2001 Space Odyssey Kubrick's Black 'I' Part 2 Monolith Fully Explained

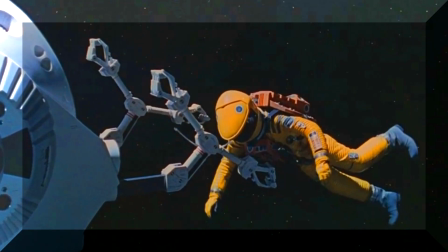Clark and Kubrick often discuss the question of whether or not the soul of a person who dies in outer space would be able to reincarnate on Earth, or if it would be forever lost to the void.
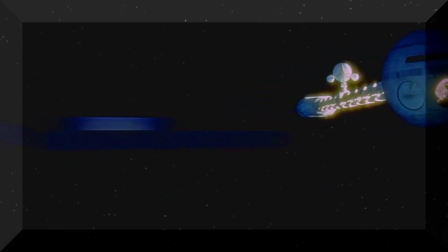If one believes such a thing, the way David Bowman died out there in space, would be considered a fate worse than death itself.
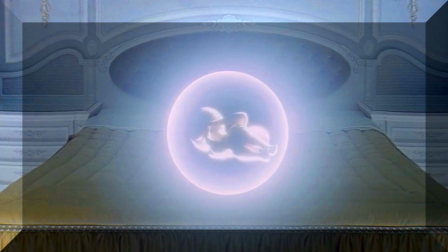Reincarnation on Earth is a big part of Kubrick's message. After Bowman dies in his imaginary bed, a fetus is shown in place of his body.
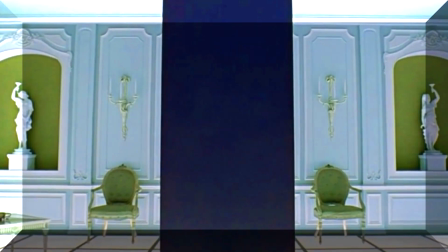This represents the soul, and all it seems to be concerned with during these precious moments is that big black eye at the foot of the bed.
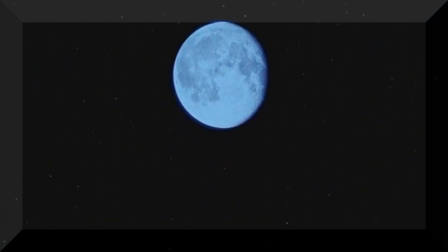We pass through the capital eye and what do we see? The moon of Earth, hidden in plain sight. Then we see the soul looking down on Earth in all its majesty,
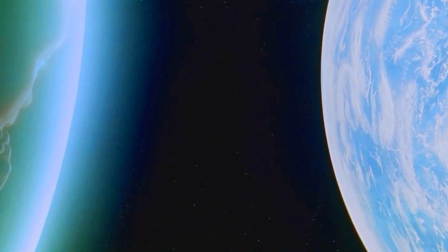keeping in mind that computer-generated shots like this were very hard to create in the 1960s, so every single frame matters.
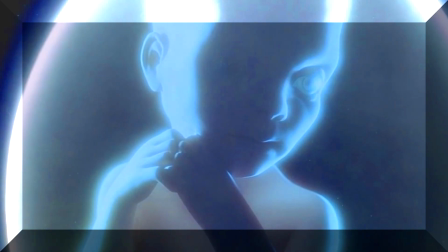The movie ends with our newly incarnated soul, represented by this baby gazing down upon earth from his position in orbit, which we can only hope is temporary.
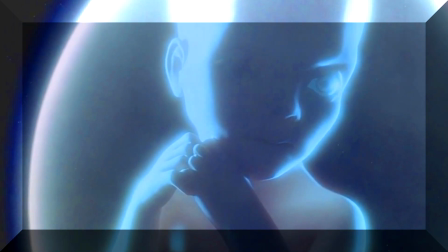The baby's eyes are wide open and his hands are clenched in a manner which says, I want that.
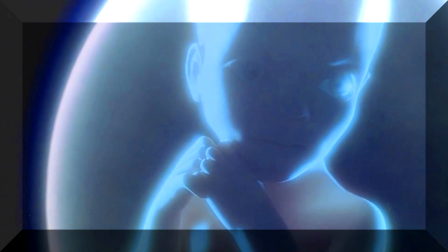And then we see the shadow of an unseen black eye, somewhere in space where the camera ought to be.
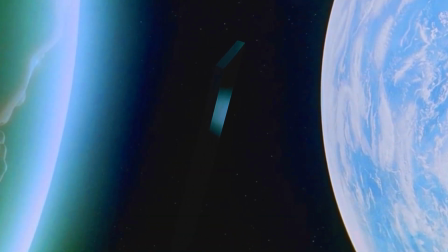What Kubrick is showing us here is the innocence inside every soul.
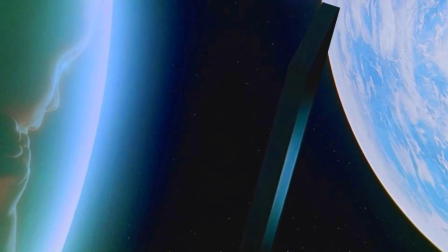Desire is perfectly natural, and when our environment provides enough of everything to satisfy everyone's desires, we've arrived at a little place we like to call paradise.
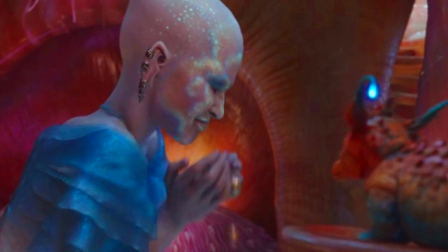When there's enough resources to go around, one person's desires don't have ill consequences for any other.
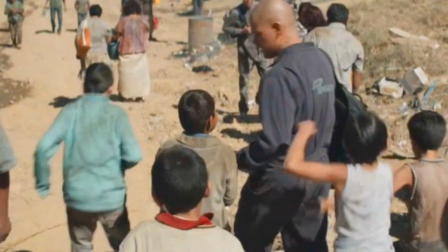That's why he placed those monkeys in the desert instead of the jungle. He was trying to draw a parallel with the real world, the world David Bellman left behind.
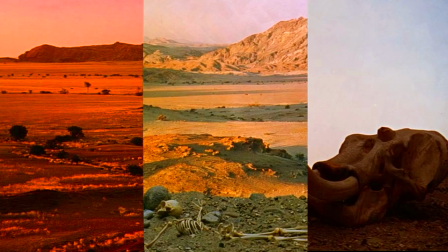If the monkeys were shown in the jungle, it would be impossible to demonstrate the effects of scarcity that Kubrick needed to show throughout the film.
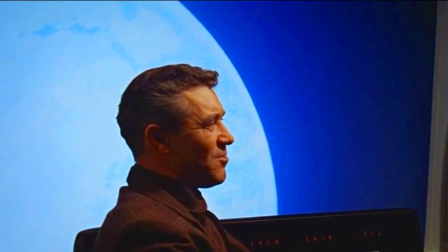When one person's innocent desires have consequences for another, the universe falls out of balance.
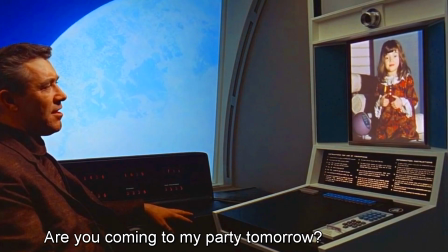That's what Kubrick was trying to show when Floyd's daughter requested a bush baby for her birthday.
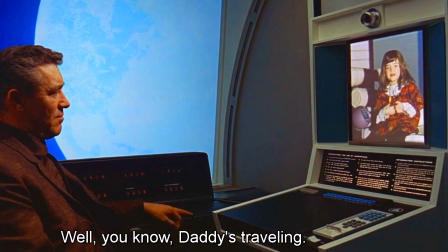She's an adorable innocent little girl and she wants something more than a doll. She knows the doll isn't real.
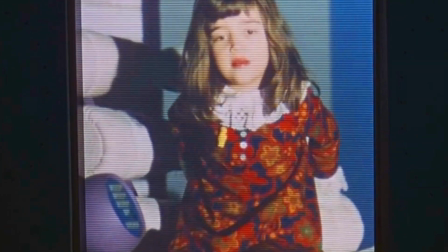The doll is just a machine, a thing that was created by another person. She wants another soul to play with, and no one could blame her.
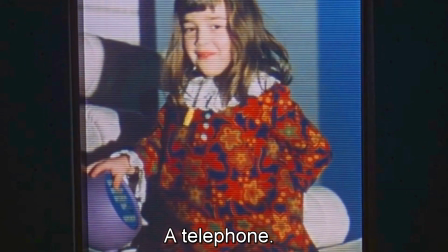Her daddy's on his way to the moon, her mother isn't home, and her babysitter is too busy to answer the telephone.
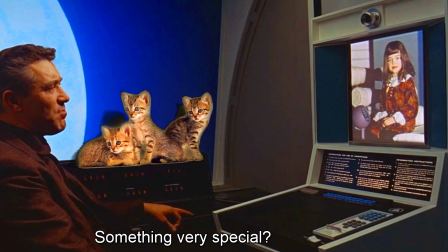Something tells me this little girl spends a lot of time alone. Such desires perfectly natural. Kubrick didn't have her ask for a dog, or a cat, or a goldfish.
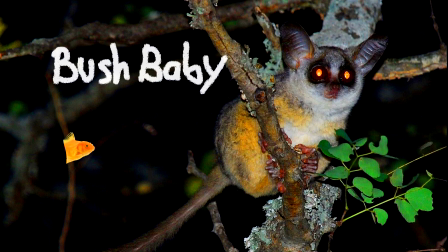She asked for a bush baby. What's the significance of that? Well, bush babies don't survive very well when they're kept in isolation as pets.
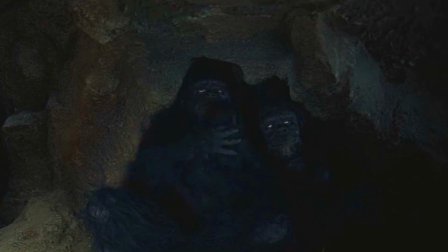They're like little monkeys and they need to live within a group of other little monkeys.
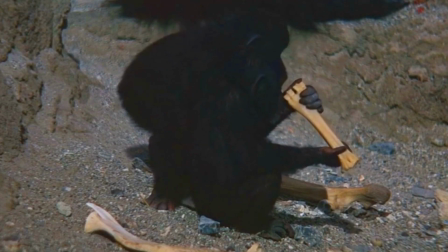When the desires of an innocent little girl tears one away from that group and keeps him in a gilded cage, no matter how much attention she shows him, the bush baby will die from loneliness.
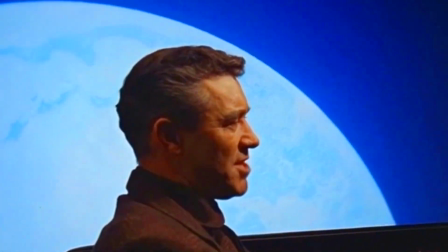When one person's innocent desires have ill consequences for another, the universe falls out of balance.
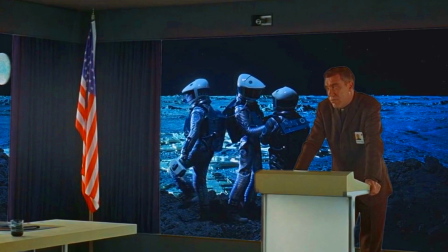Her daddy is called Dr. Floyd in the movie, but in one of Clark's unused renditions, Floyd was a United States senator.
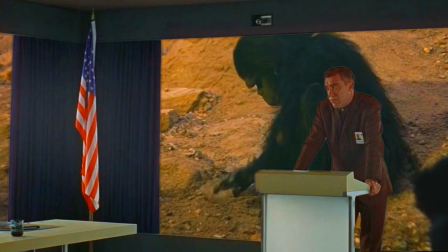Where most of this movie focuses on scarcity, scarcity of water for the monkeys, scarcity of life support on the mission to Jupiter,
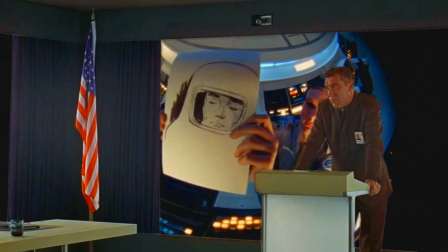that's why several crew members had to be frozen, this part of the movie shows us the exact opposite.
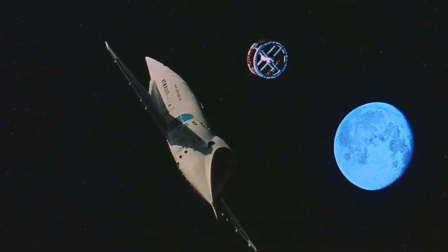Floyd is on his way to the moon of Earth because a team of scientists that works under him have discovered a black eye buried beneath the lunar surface.
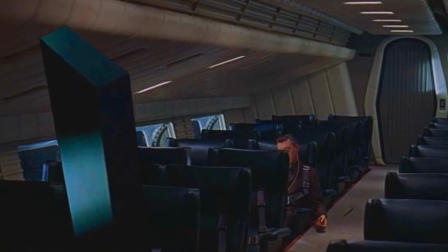What we really need to see here is Floyd's environment. The shuttle that took him from Earth up to the space station was completely empty except for him.
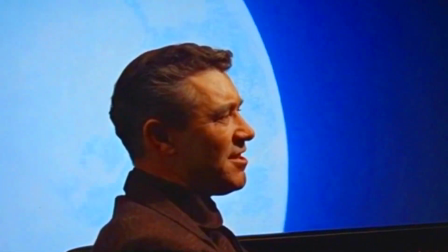Are we to think that it's empty because no one else wants to fly up there and check out the view? Or perhaps that Kubrick just couldn't afford any extras?
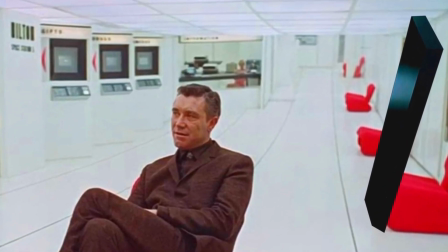Of course not. The shuttle was empty, the space station was pretty much empty, and the shuttle from the space station to the lunar surface was empty too.
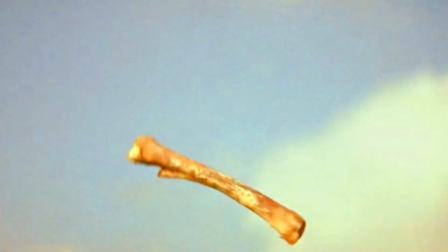Kubrick used the bone of a dead animal to draw an analogy with this spaceship so that we would perceive the spaceship as a tool.
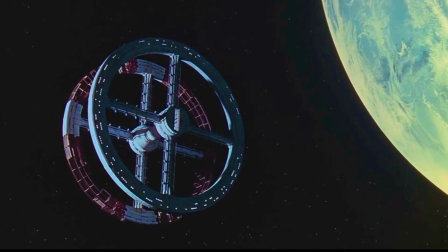The question we're supposed to ask ourselves is, is this tool in the service of humanity, or just a few select individuals?
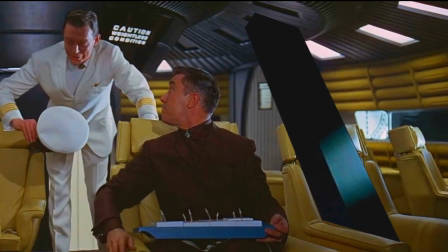Since Floyd was literally the only passenger on this very expensive trip, and since the space station was virtually empty too, we think it's safe to say, this question's been answered.
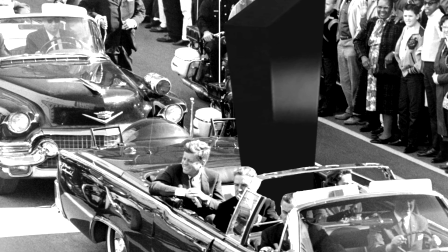Who put the black eye on the moon? We did. Floyd did. President Kennedy did. We've had our eyes on the moon as long as we can remember.
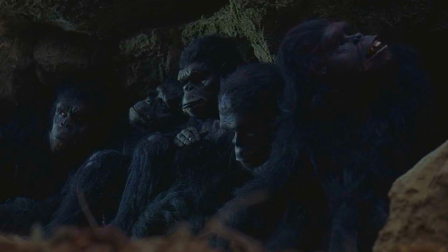But then, why do we turn away from it as soon as we get there?
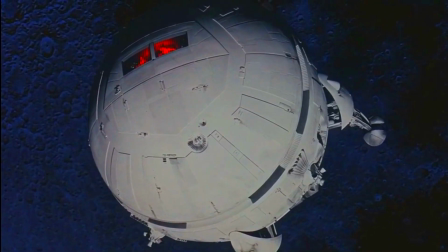Notice the red eyes of this lunar spaceship. They turn away from the moon while landing, and a few minutes later, Floyd turns his attention towards Jupiter.